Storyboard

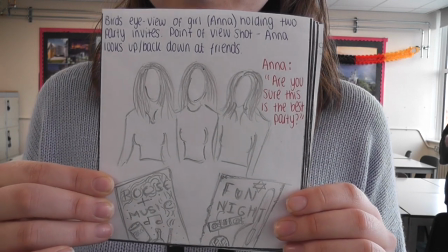7s
Anna is looking down at two posters. She looks down and then back up, asking which party is the best one to go to.
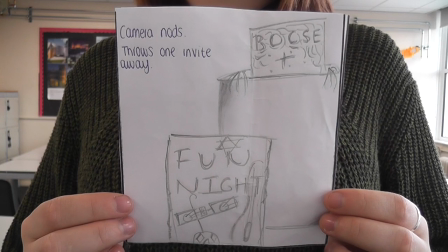17s
She takes one of the posters and places it into the bin. The chosen poster remains in front of the camera.
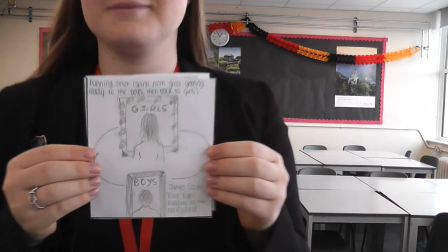27s
Shot changes and there is a camera pan showing the girls and boys getting ready for the party.
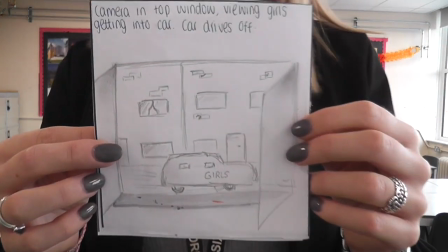36s
The pan stops in front of the window and there is a clear shot of the girls running into a car and driving out of the shot.
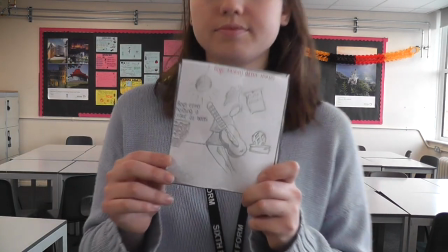46s
At the party the boys are setting up. The question is asked about how many people have been invited.
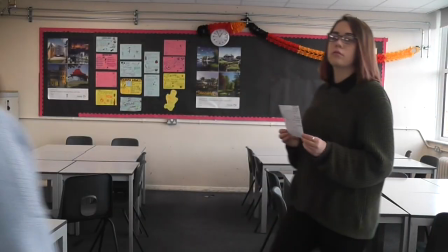52s
The boys look and he tells him that he has only invited a girl and her friends. The boys begin to panic.
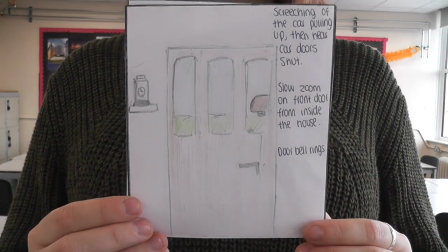59s
There is a sudden sound of a car pulling up and the camera is a sudden change from the camera being on the door to a dolly zoom on Matt's face exposing his sudden panic.
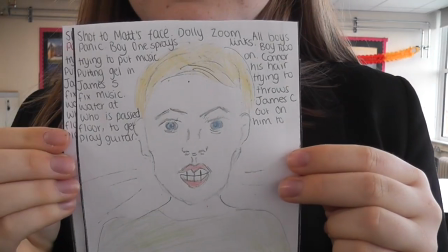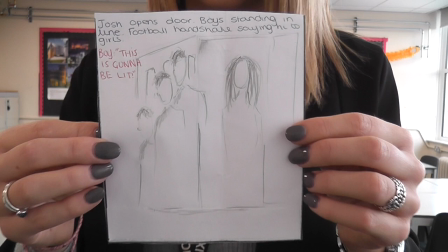73s
Matt and the boys line up next to the door and the girls enter in one by one shaking all the boys hands.
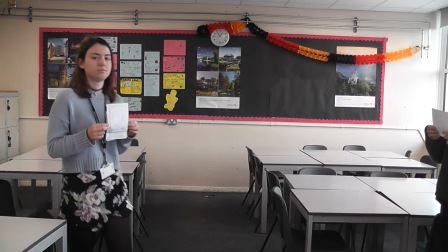82s
The door closes and the camera focuses on the clock that is focused on the ticking.
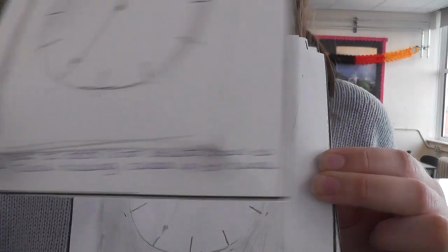88s
Suddenly the speed increases and the time changes to an hour later.
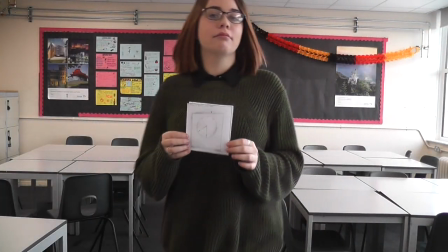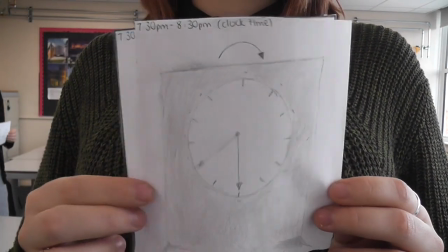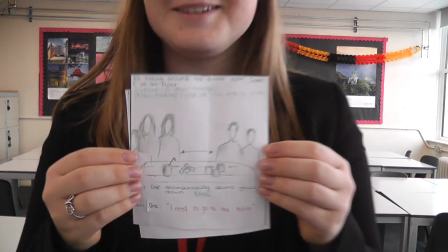103s
After an hour the girls are sitting around the dinner table in silence with the boys.
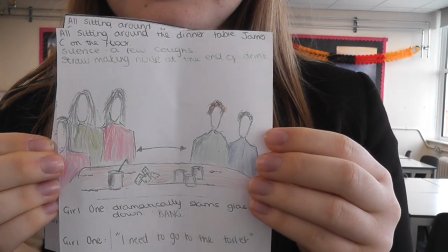108s
Sammy is on the floor. The main girl tells the girls that she needs to go to the toilet.
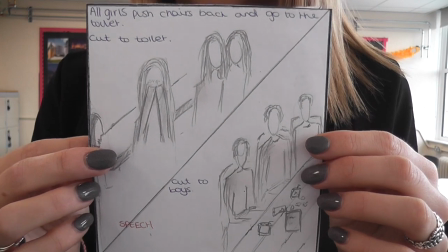113s
All the girls follow. In the toilet there is a jump cut from the boys being on the table to the girls crying in the toilet.
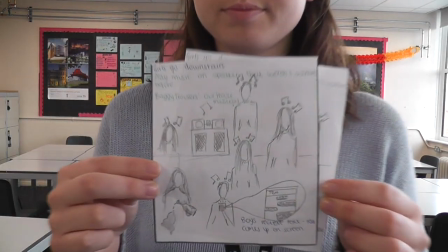122s
This is contrasting. Anna decides the girls need to stay and they all go down and begin to liven up the party.
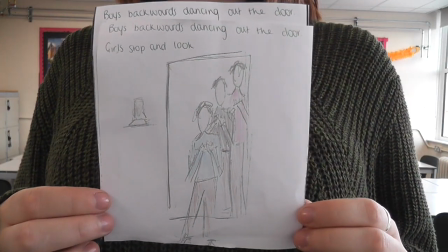132s
Matt receives a text telling him and the boys to ditch and go to their fun party. The boys dance to the front door and run out.
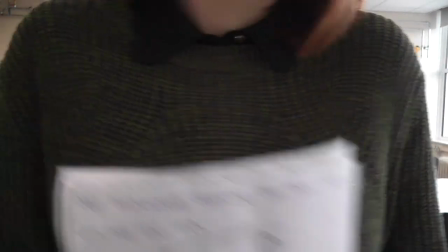139s
The girls run after them and look outside the door to see the boys running down the road.
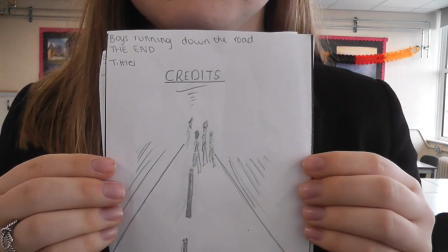145s
The credits roll.